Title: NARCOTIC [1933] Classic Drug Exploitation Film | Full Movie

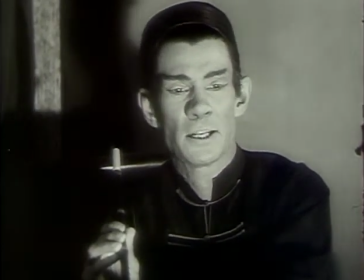It didn't, there was nothing to sort of distract you from the flow of the story.
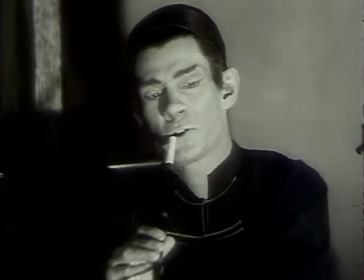You were not supposed to be made aware that you're watching a movie. There was not supposed to be any editing which challenged the viewer,
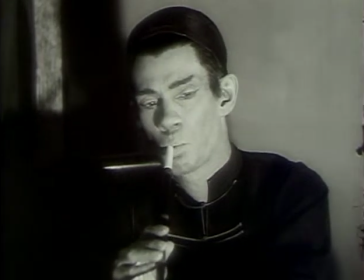any camera positions that disoriented you in any way.
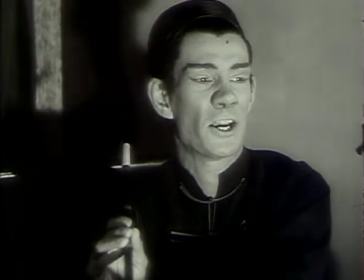Everything was engineered so that the viewer was carried through the film without realizing that he or she was watching a film,
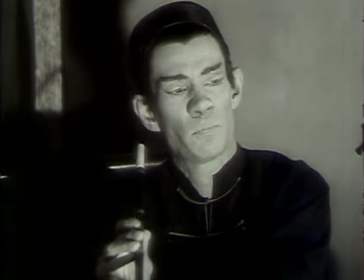that he or she gets caught up in the flow of the narrative.
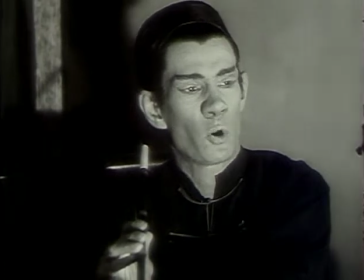And part of this was achieved by downplaying the directorial voice.
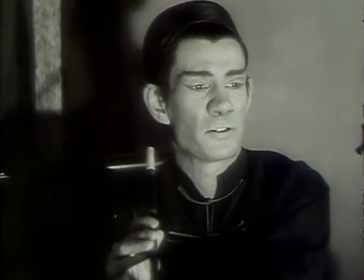Directors were meant to make films which don't bear his or her distinctive signature stylistically,
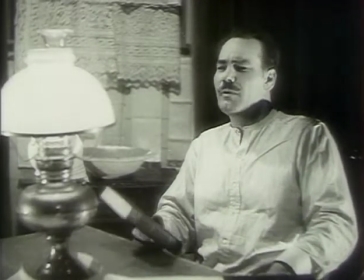but rather that conform to the style of that particular studio. MGM's films were meant to look like MGM films.
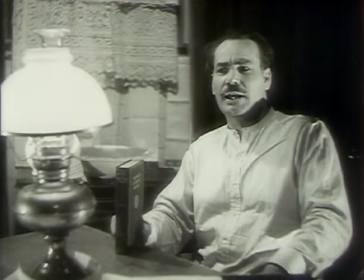They were meant to share this common aesthetic. And the same went for Paramount, Fox, Warner Brothers, and so forth.
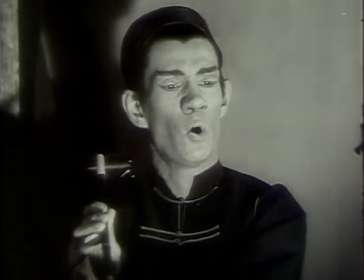Esper's films, on the other hand, completely violate this code in every way imaginable.
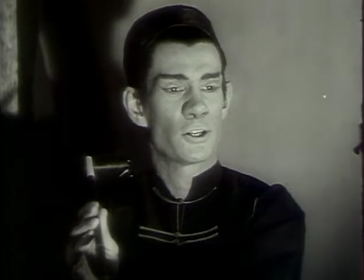Sometimes you get a little bit caught up in the story,
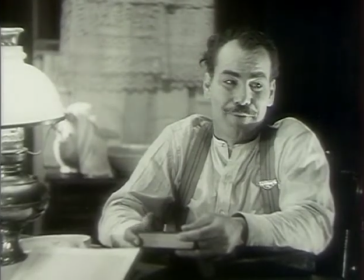but it's impossible to really lose yourself in an Esper film just because stylistically the film is so all over the place.
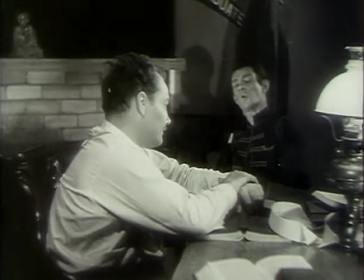It's so jagged that things will protrude and catch you and distract you.
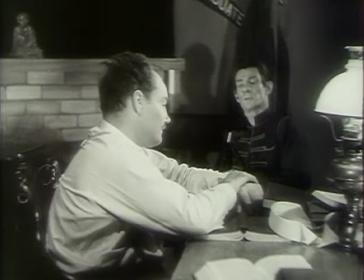And the film certainly doesn't have a smooth flow.
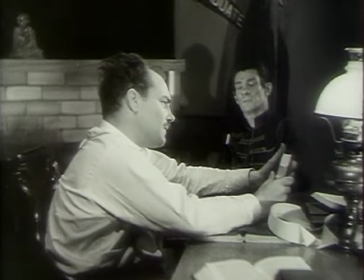You're never really lost in the story. You're always being made aware of the filmmaking process.
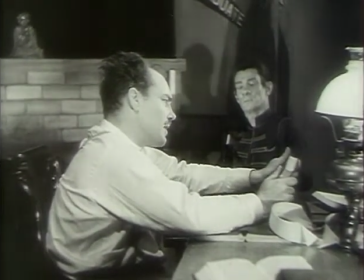And while many people would say that this is a sign of an unprofessional film or a flawed film,
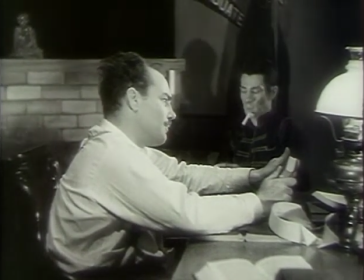I would argue the contrary, that it's a film which really makes you aware of the filmmaking process. It is pure cinema in that it shows you are conscious of editing, you're conscious of camera placement. And for instance, here where he inserts the stock footage of the car chase and wreck,
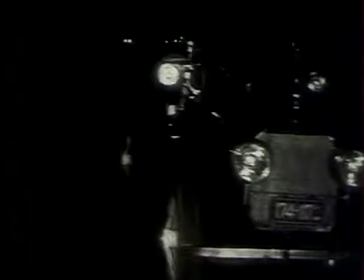obviously this footage doesn't fit in aesthetically with the other footage,
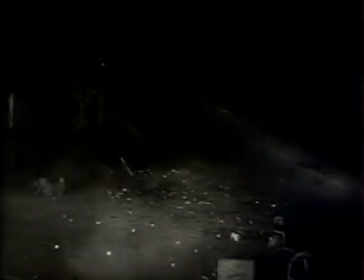and in a higher budget film they would have shot their own scenes like this so that it would have matched and it would have been seamless.
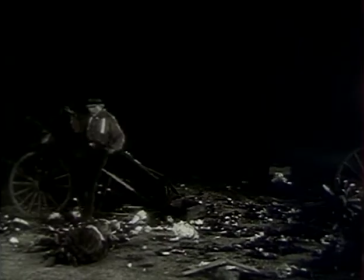But Esper doesn't really care. He knows that most people first of all, it was out of the question. He couldn't afford to crash a car, even a nice model car.
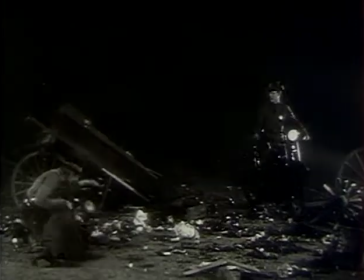It wasn't in the budget, so he was going to use this footage which he had acquired on his own.
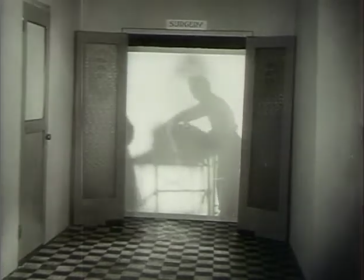And he also figured that the audience wouldn't care that much. A car wreck's a car wreck.
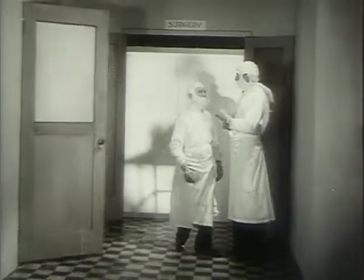And by the same token, a birth of a baby is a birth of a baby.
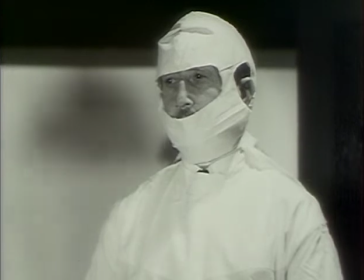And it doesn't matter that when they show the cesarean birth here, that it is completely mismatched with the footage outside of the surgical room.
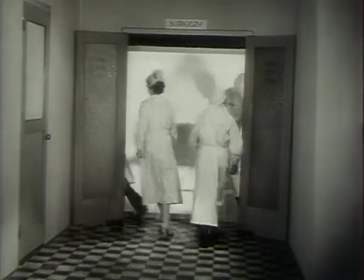Footage of actual childbirth was sort of a hot item in exploitation films.
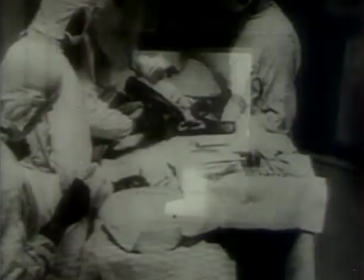What would happen is exploiteers, as they call themselves, would acquire footage of birth of a baby,
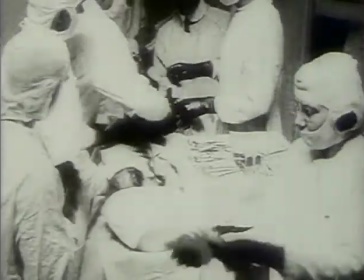also syphilis footage, from medical supply houses who would supply this stuff to medical schools so that students could see what a birth actually looks like,
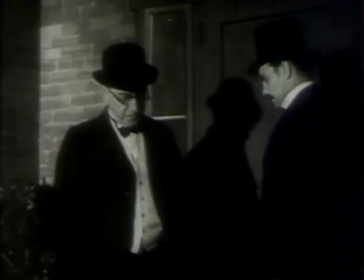what venereal diseases look like.
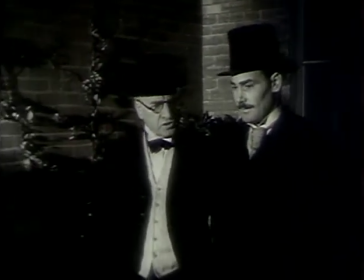But exploiteers would get this footage and cut it into their own movies and argue that it was educational, that this is something that,
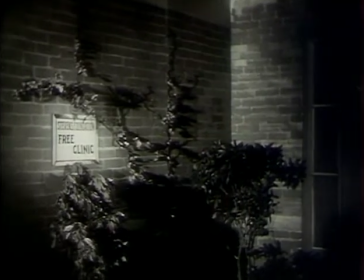they were on a higher plane than a Hollywood movie. They were enlightening the world about the wonders of birth and the dangers of syphilis.
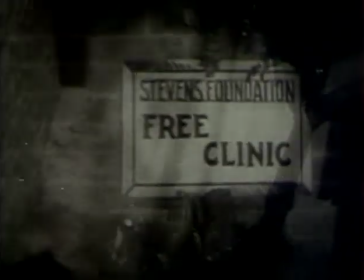Hollywood films, of course, were forbidden to show things like childbirth. And a lot of even exploitation films got in trouble and had battles with censors over this.
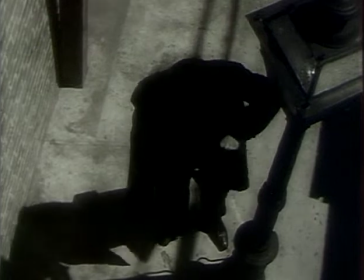But it was
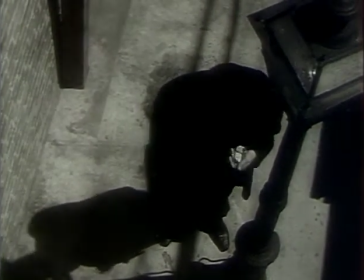a way of showing sex or showing sexuality without actually depicting it.
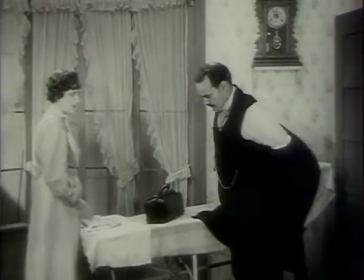They knew they could never actually show two people having sex, but you could show a naked body giving birth.
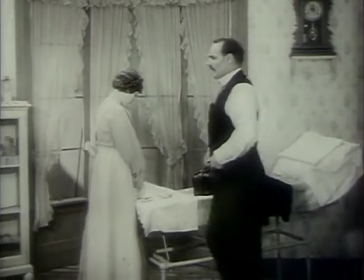You could show a naked body, covered with chancre sores from gonorrhea.
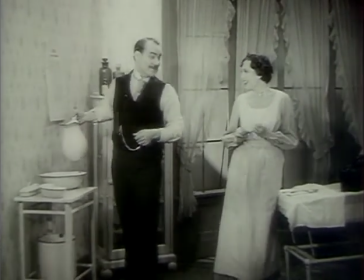And that was the closest people could come. And it was also a popular thing to have jungle films.